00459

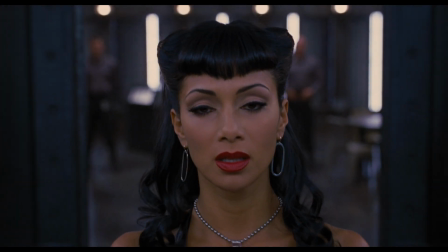[0:09]
Prison Break at the beginning of the movie is a really important scene for a number of reasons. One is that it sets up the threat of our big villain, Boris the Animal.
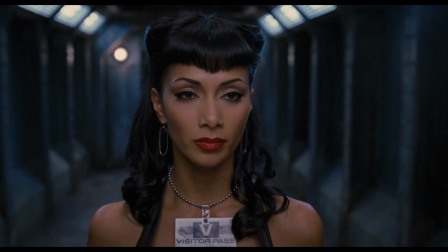[0:18] Well, well, Boris the Animal has a visitor.
You know, when you open up into it, you don't know where you are except that you're in some sort of prison. And so as the sequence builds, it kind of becomes bigger and bigger.
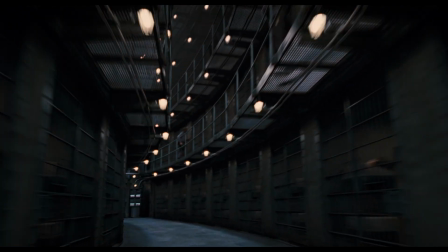[0:29]
You realize these are really long hallways and there's more room to make this thing feel gigantic. The set piece that they built was 2 sections tall, but needed to be 6.
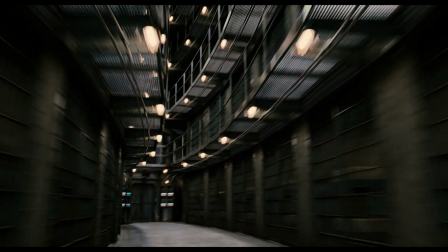[0:39]
So we had to do a lot of set extensions work. And then also for the length of it, really only went just a couple cells, so we would have to extend that digitally as well.
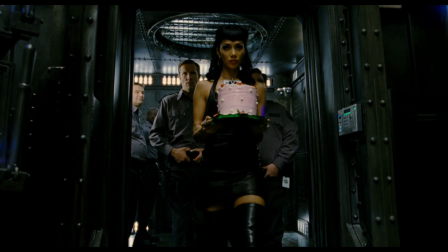[0:48]
My character in the movie is coming to help Boris escape, and I do that bringing in a cake. Just an innocent little homemade baked cake.
Would you mind cutting this out for us?
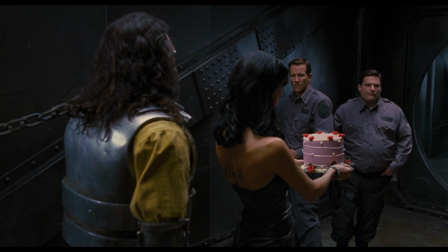[1:02] It's a special day.
We got to make it out of a springed
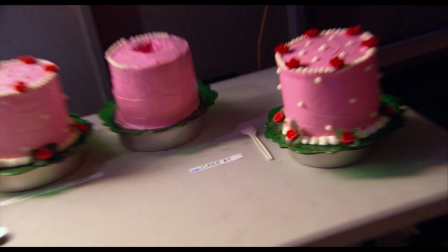[1:06]
silicone unit that was then glazed with real cake frosting and decorated,
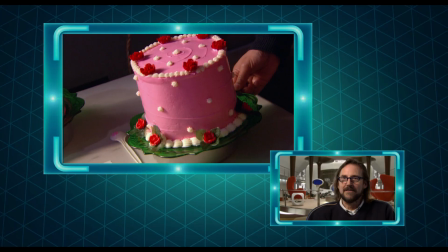[1:12]
so it sort of jiggled a little bit.
Oh, I wouldn't do that. Why is that?
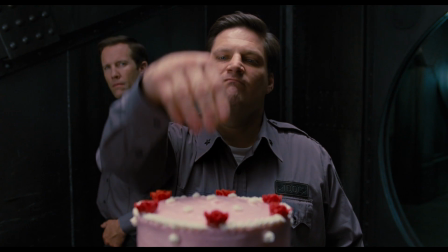[1:17] It'll ruin your figure.
Hidden inside the cake is this alien.
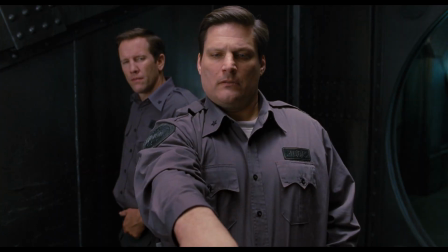[1:22]
It's called the Weasel.
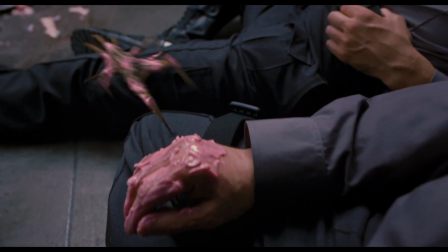[1:26]
What was fun about that sequence is it's such a bizarre creature and what it's doing.
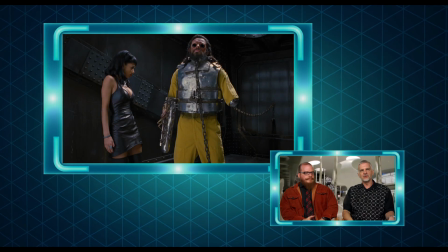[1:32]
Spencer Cook, our animation director, had a lot of fun with how we designed that creature and what we were doing with it.
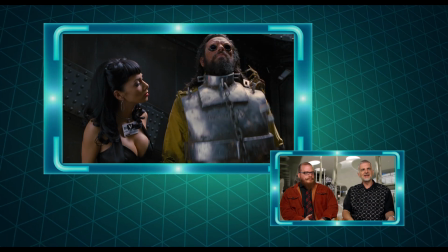[1:37]
And there's a series of shots through the movie where it's played in a bizarre way a little bit for laughs. Like when he rubs almost like a cat on Boris's face. Even down to the detail of the little highlight in the weasel's eye, just to give him a little personality. I mean, there's a moment where Spencer kind of animated the weasel looking right up and making contact with Boris.
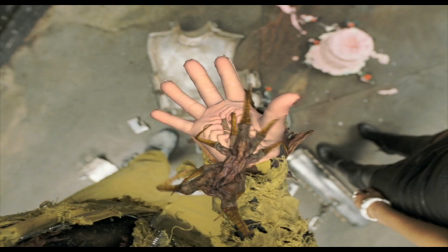[1:57]
It's thinking about what it's doing, but it's looking to him for approval.
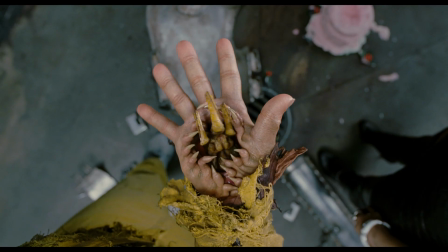[2:01]
I don't know like how it fits into his biology, and who knows what it is, but it's a cool creature. Rick Baker designed the weasel. He actually delivered a digital file for the digital guys to build their character from.
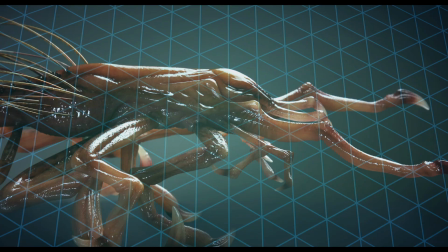[2:12]
We also had a practical one, that we had on set, so that would help those match up.
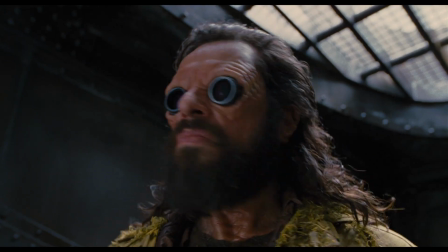[2:18]
The lunar prison was really fun for us too because we got to design and make all the weapons.
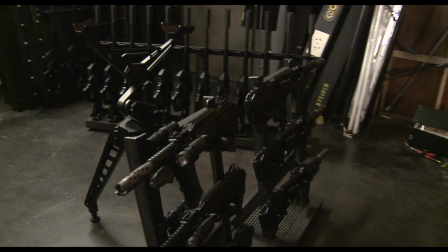[2:23]
So we made assault rifles and submachine guns and handguns.
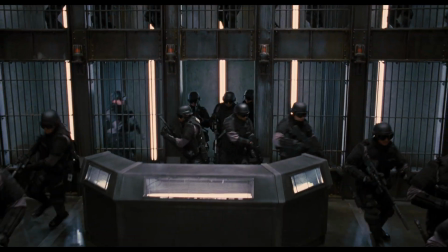[2:27]
There's really a lot of eye candy in this movie. I'm so excited because earlier I got to see my rocket launcher. I've been waiting to hold that thing for weeks. It's pretty intense. It all starts out with Betty Crocker, then cut to me with the rocket launcher.
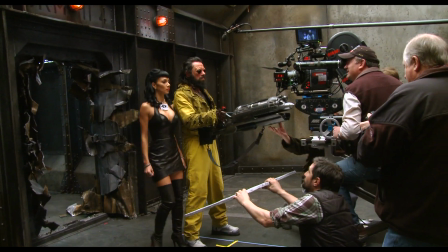[2:44]
The other aspect of the Prison Break sequence, which was a fun challenge and allowed us in animation to use some different tools,
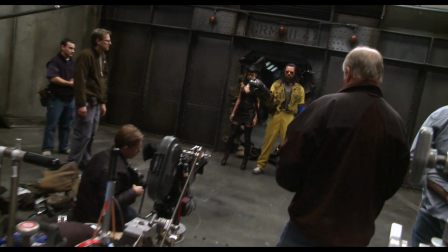[2:52]
was the scene when Boris shoots the hole in the wall. And the original idea for that was to do it with stunts, but it just didn't look right.
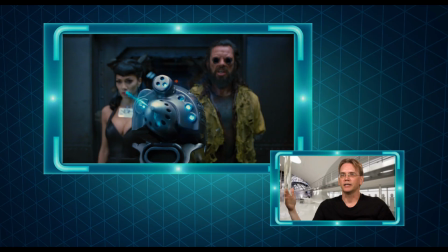[3:00]
So what we started thinking about was we could animate all these guys. And so we sort of sculpted the forces to have them fall through that hole. They put me on this harness, and they have to repel me backwards at like 50 miles an hour.
Go! I'll wait for you!
Doing all my own stunts. But I think they do have a stunt girl to do like the extra intense stuff.
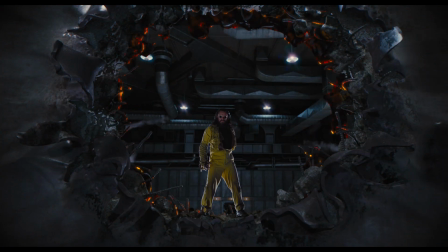[3:24]
The other big aspect of that sequence was Boris escaping. It's one long shot.
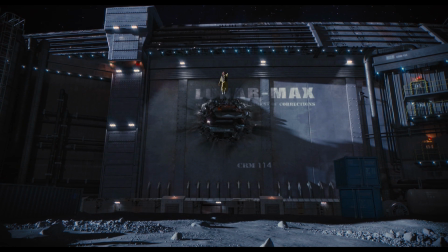[3:29]
The real actor, Jermaine Clement, he becomes a digital character, and it's on the moon, low gravity,
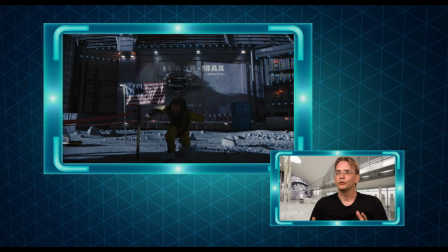[3:34]
so it's much more floaty and much more smooth, which is what we try to avoid in digital animation.
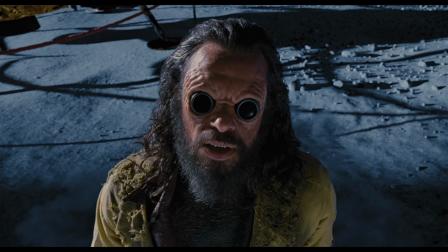[3:42]
We don't want it floaty and smooth.
Let's rewrite history, shall we, Kay?
The problem is on the stage in New York, they could only pull the camera back like 30 feet or so. The camera move in the actual shot, though, travels from the moon surface until we hit the planet Earth.
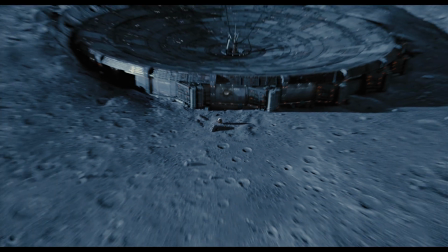[3:57]
So we had to take Jermaine, kind of come up with the digital equivalent in the computer of his representation,
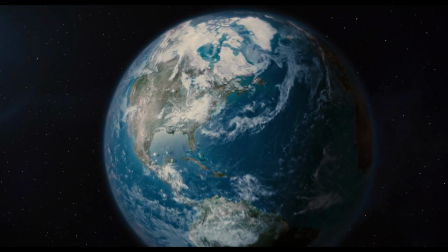[4:03]
exactly what the physical camera had done, and then extend that off digitally. It's really a cool, exciting, but very Men in Black way to start the movie. Barry has very unique beginnings to his films, and this is definitely one of them.